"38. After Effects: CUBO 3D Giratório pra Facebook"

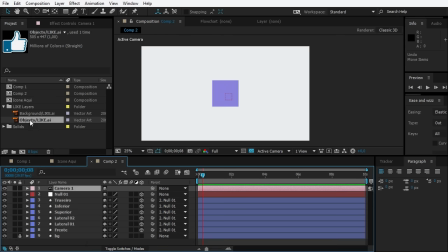(8:18)
Você vê que a gente tem agora o nosso... Aliás, vamos criar uma composição com isso aqui. Clique e arrasta para criar uma nova composição.
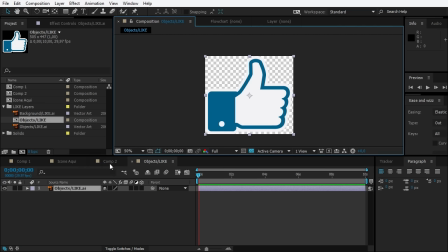(8:24)
Então, você vê que a gente tem aqui o nosso like. Show de bola. Vamos voltar aqui e jogar a composição.
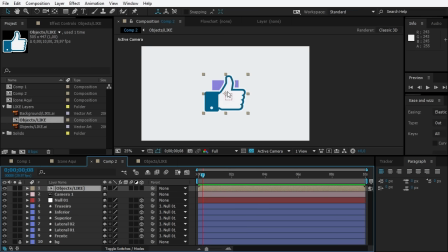(8:29)
Porque no futuro, se eu quiser aproveitar esse projeto, Mudando só esse ícone, é só entrar lá na composição e mudar.
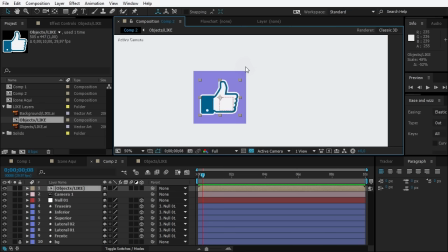(8:36)
Tranquilo? Então, vamos só diminuir ele aqui para botar exatamente onde a gente quer. Está vendo? Mais ou menos aqui. Legal? O que mais eu quero fazer?
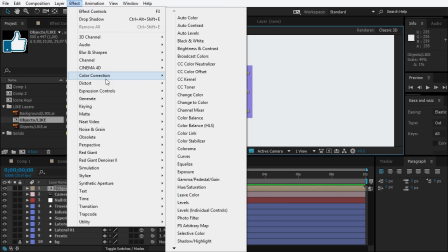(8:47)
Eu quero mudar a cor dele. Então, vamos em Effect, Color Correction, Tint.
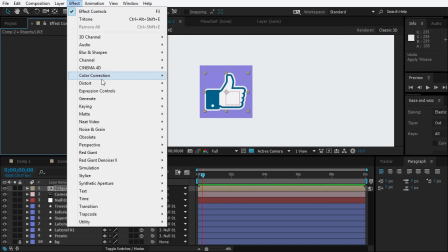(8:53)
Ih, caramba. Effect, Color Correction, Tint.
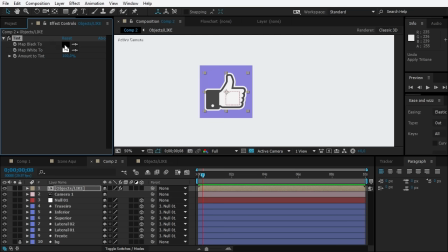(8:58)
E aí, em vez de Map Black to Black, Eu vou botar essa cor aqui, em vez de preto, vou botar essa cor aqui, tá ligado?
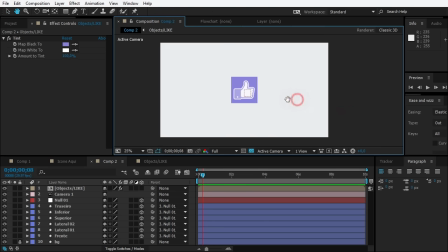(9:04)
Que ali já fica mais interessante, já dá uma combinada ali, fica no estilo monocromático, tranquilo?
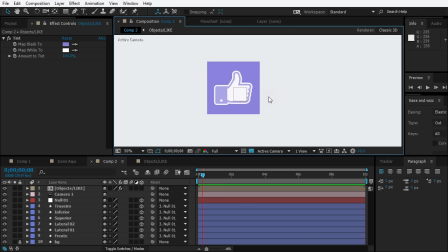(9:11)
Deixa eu só diminuir um pouco mais, legal. E também eu vou querer colocar uma profundidadezinha com um Drop Shadow. Então vem aqui em Perspective, Drop Shadow, vamos botar aqui a distância em zero, aumentar o Softness,
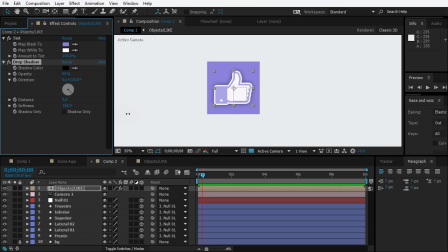(9:26)
mais ou menos assim, legal. Só de leve, e diminuir a opacidade até você ver onde vai ficar legal.
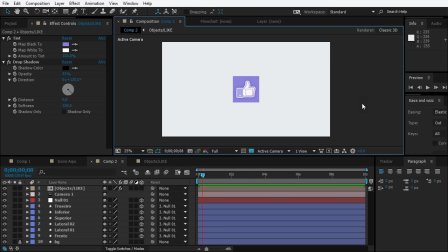(9:34)
Vou botar mais ou menos aqui. Aí você vê que ele dá uma profundidade interessante. Legal.
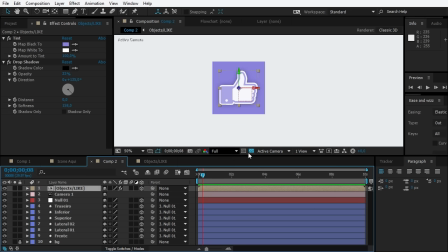(9:40)
A gente esqueceu também de colocar ele como 3D. E aí se você for ver aqui no Active Camera Custom View, você vê que ele está exatamente na frente. O que eu vou fazer? Eu vou linkar ele, vou criar um parentesco desse ícone com o objeto da frente, com o shape da frente.
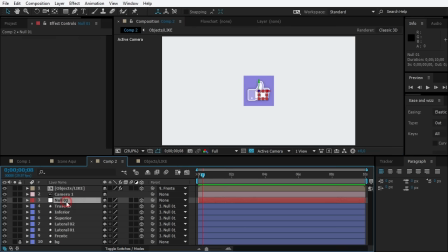(9:56)
Porque agora, a gente rotacionando aqui, o objeto nulo, se liga só, ele acompanha, beleza? Então, a gente já fez ali o nosso joinha. E agora, vamos animar a caixa e ao mesmo tempo que a gente vai animando, a gente vai inserir o texto também.
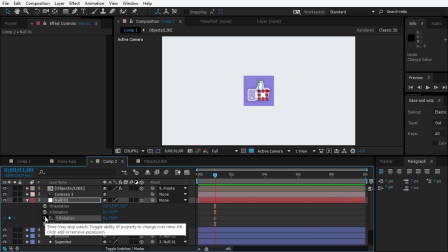(10:11)
Então, vamos botar aqui, já que é o Y, vamos colocar um keyframe, apertar já F9, vamos pular uns 15 frames para frente. Então, Shift, Page Down uma vez e depois Page Down cinco vezes, 1, 2, 3, 4, 5. E aí aqui a gente vai colocar menos 90.
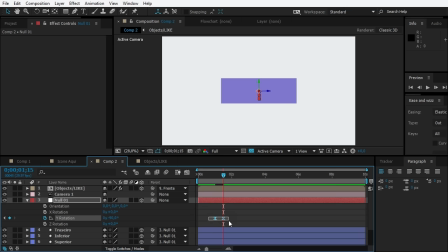(10:28)
Beleza? Tranquilo? Além disso, vamos botar essa seguinte influência, keyframe velocity,
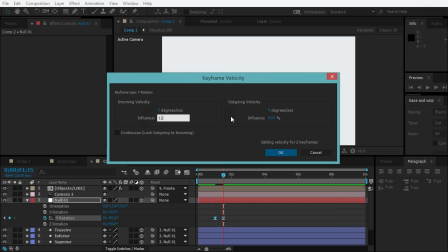(10:35)
vamos botar a influência de 11% no incoming e 88% no outgoing,
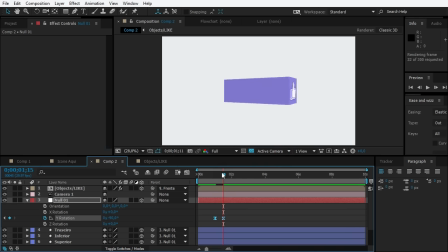(10:42)
para ele começar suave e dar uma freada mais brusca. Olha só. Tranquilo? Isso aqui vai ser bom quando a gente inserir a nossa expressão elástica. Show de bola? Agora vamos inserir o nosso texto, né? Vamos aqui apertar no text, clica aqui em cima e bota mais ou menos assim, ó.
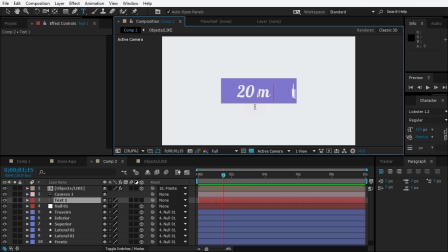(11:00)
20 mil likes. 20 mil likes e ponto de exclamação. Clica em cima dele, Ctrl Alt Home, Ctrl Home, para ir para o centro e joga aqui em cima de todo mundo.
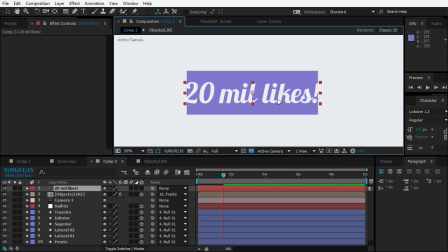(11:14)
Legal. Aperta V, vamos dar uma diminuída nele para ficar exatamente... Opa, meu amigo. Cadê aqui? Vamos botar ele aqui em cima. Isso, aperta V e vamos dar uma diminuída para ficar mais ou menos assim.
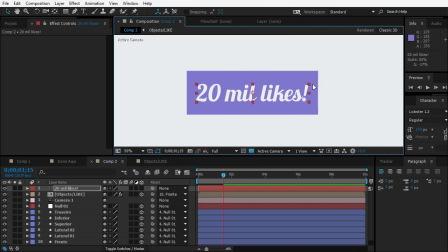(11:31)
Eu gosto de deixar a distância do lado aqui a mesma distância que tem em cima, entendeu? Então, mais ou menos assim. Precisa ser exatamente idêntico, mas só para ficar mais bonitinho, beleza? E eu vou pegar aqui o Drop Shadow logo e vou copiar e colar no nosso texto.
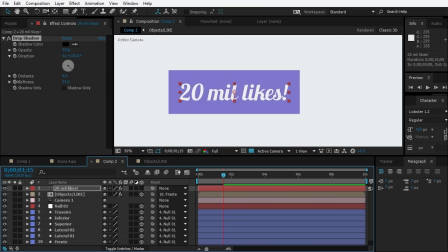(11:48)
Sendo que no texto, acho que vai ser mais interessante a gente diminuir o Softness. Vamos botar mais ou menos assim. Beleza? Legal. Além disso, a gente vai linkar agora esse texto no lateral 1.
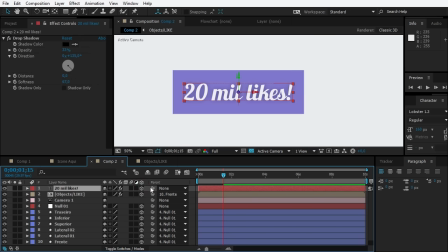(12:03)
Criar um parentesco. Antes, vamos botar aqui como 3D e linkar aqui com o lateral 1. E agora você vai ver no objeto nulo, se você rotacionar, você vê que ele está na frente. Então, vamos fazer o seguinte. Aqui no texto, aperta P, o Y dele não pode estar menos 300, ele tem que estar zero.
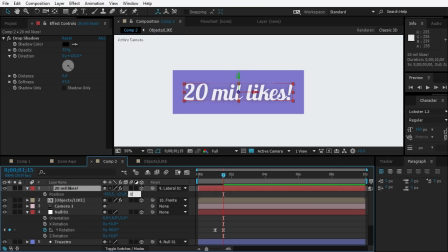(12:22)
Então, aperta zero.